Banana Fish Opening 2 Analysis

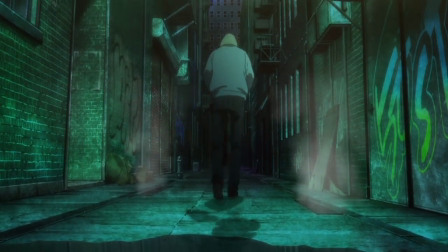If you don't know exactly every excruciating detail of how the series ends,
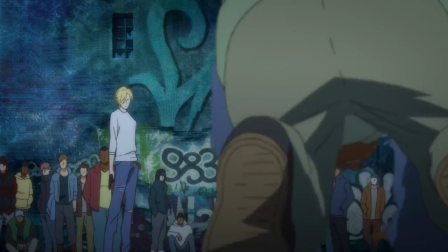please, for the love of all that's holy, do not watch this video until the anime has finished airing.
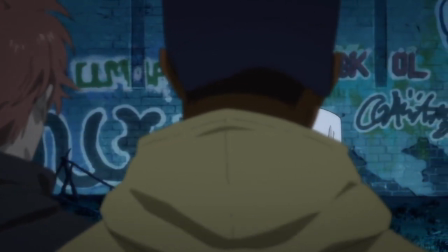I will be going so deep into spoilers territory, and you, trust me, do not want to know.
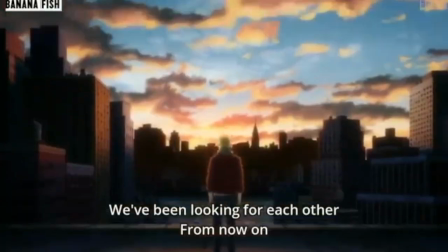With that pleasantness out of the way, let's continue. From here we get 3 absolutely breathtaking scenery shots.
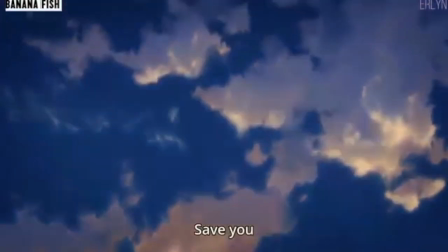That's one thing this opening does amazingly well.
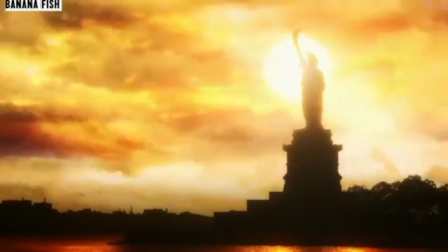Just the art in its landscapes is absolutely top tier fabulous, and we get 6 of these shots throughout the OP.
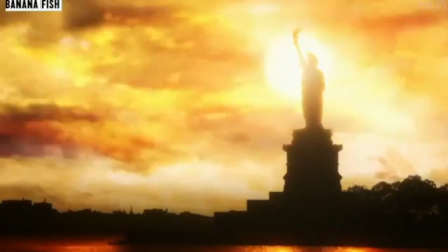The first one of these shots is the Statue of Liberty lost in sunset.
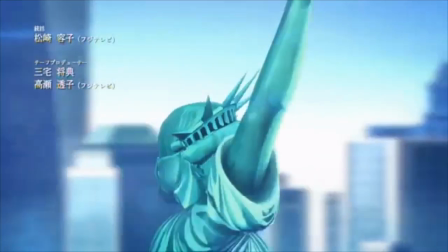In the first OP, the Statue of Liberty meant Eiji and the lighter world that Eiji brought Ash into.
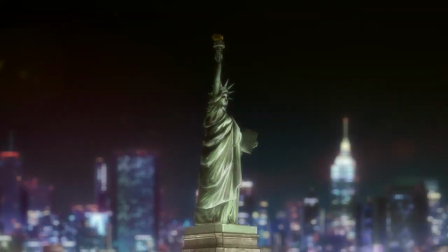So seeing Liberty itself silhouetted at sunset can do nothing good for the series or for Ash.
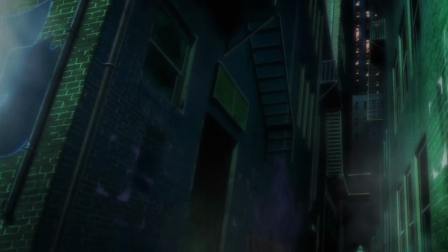Essentially, it means an end to the possibility of freedom that Eiji represented to Ash,
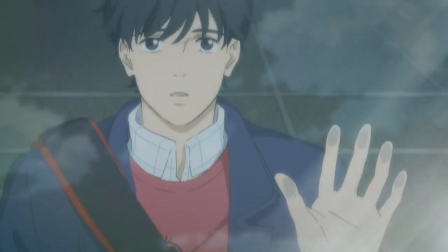as well as in its representation of the city of New York, an end to the story set in that place.
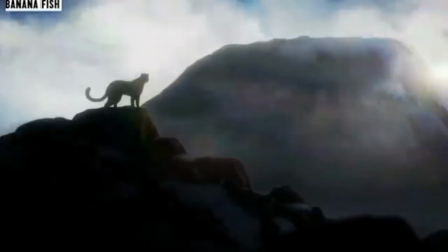The next shot is a brief one of the snows of Kilimanjaro and the leopard climbing up the mountain.
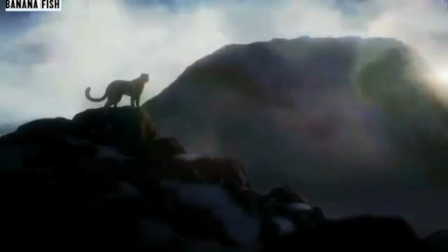This is the big metaphor of both the OP and the second half of the series.
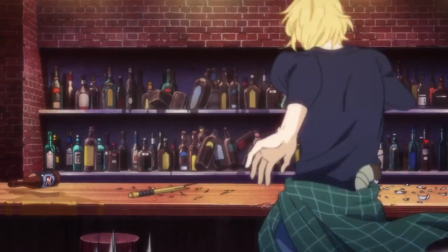To recap from the anime thus far, Ash has read the book called The Snows of Kilimanjaro, and in it, a leopard climbs to the top of the mountain.
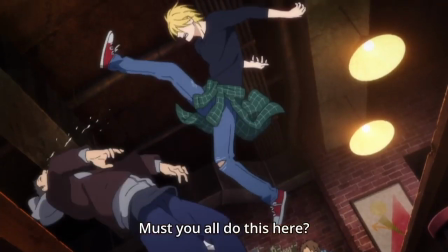Ash is entranced by the leopard who climbs to the top of the mountain to die,
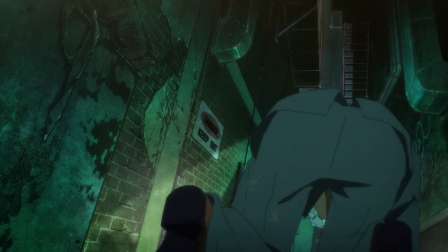and it becomes a metaphor for Ash throughout the second half of the series, with Eiji twice attempting to tell Ash that he is not the leopard,
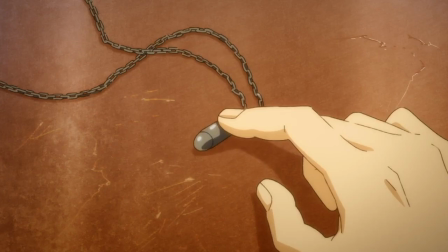that he has the choice to come down from the mountain, and with Ash ultimately not being able to do that.
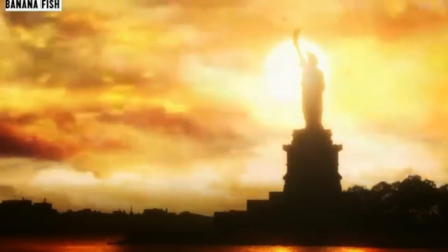The image of the Statue of Liberty, with the sunset around it, the Statue of Liberty symbolizing the freedom of Eiji,
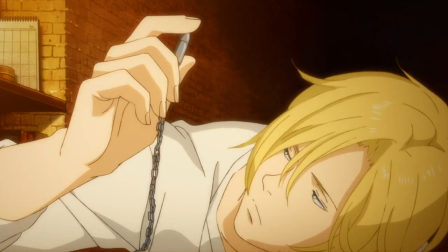replaced by the image of Ash as the leopard, as Ash's fate, tells us very clearly exactly how this series is going to end,
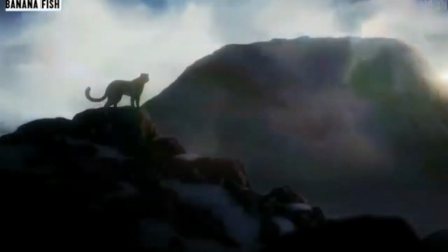as well as telling us what the OP is going to be centering around thematically. The next image is of a flight of birds.
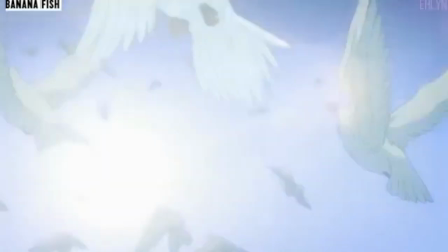Birds mean Eiji, we've long since established that, and sure enough, Eiji comes into focus.
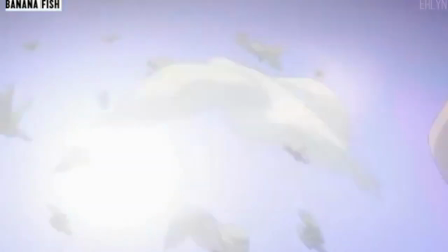In a blue sky of the birds, but surrounded by falling feathers. It's interesting.
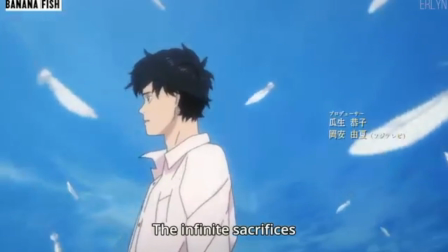Eiji is not actually shown with the birds, showing that he is in some way looking after the birds, having lost some of the freedom that he was associated with.
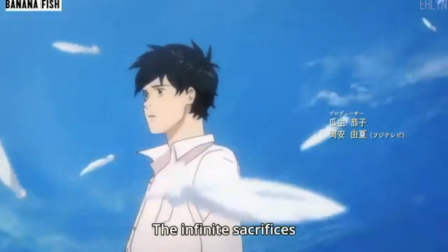An idea which is confirmed by the lyric, "The Infinite Sacrifice." Eiji has given up a lot over the course of the series, and at the end will give up something crucial,
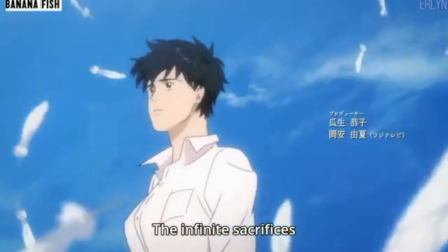or rather lose something crucial, which will mean that he is never quite free in the same way again.
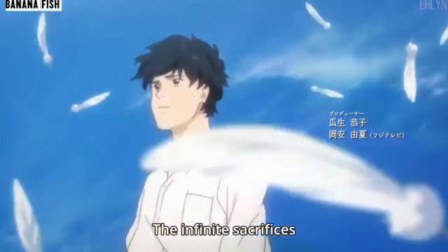Incidentally, notice how Ash's introduction lyrics were all in English while Eiji's switches to Japanese,
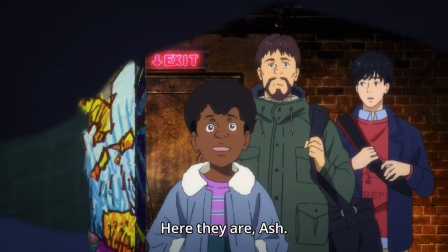representing the languages that are native to our two main characters. Clever how that's done.
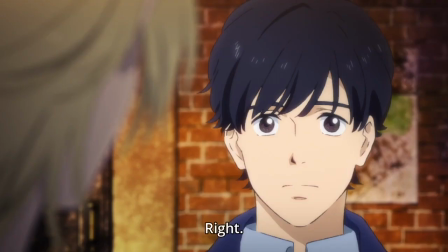Incidentally, this isn't done for the rest of the opening.
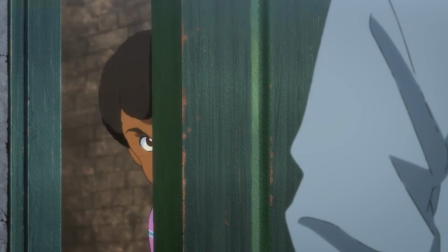English and Japanese are mixed freely around the two characters, showing the way in which their worlds mix and intertwine.
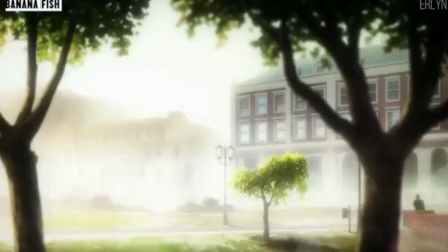See what I meant when I called this subtext the opening? Next, we get 3 more absolutely stunning shots in time-lapse, all of places in New York City.
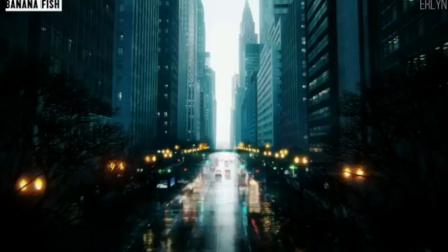The first one is the one I want to draw particular attention to, because the way the buildings are shown in the rain with the light coming down, reflecting itself off the pavement, gives us a sense that things are changing and time is passing both in the underground and on the surface world. Since this theme of underground and surface world is big in Banana Fish, and in its openings, it's interesting to see the two worlds brought together like this,
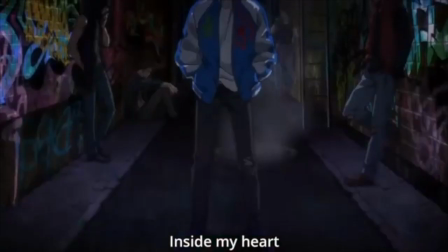suggesting that one event has brought a big change both to the underground of the criminals and also to the freer world represented by Eiji.
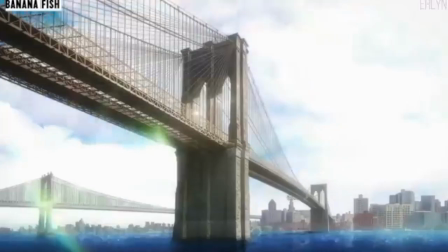And after this event occurs, time passes. That's what these shots all really show. Time lapse, time passing, years even.
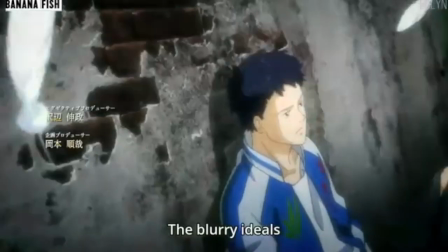At the end of this time lapse, we see a familiar face, Sing, staring up into the light just as he was in the last OP.
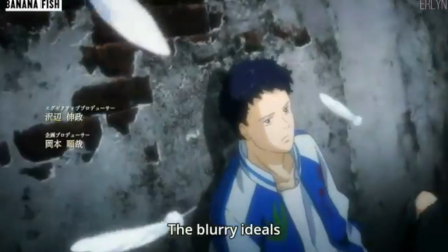This time he's no longer with his gang and instead is surrounded by the feathers that represent Eiji.
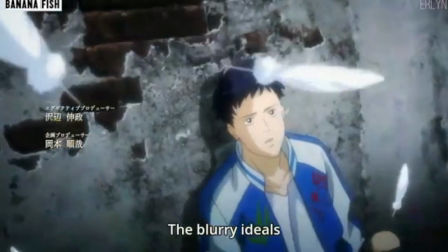In other words, despite the time lapse, despite how much time passes, he is still connected to Eiji.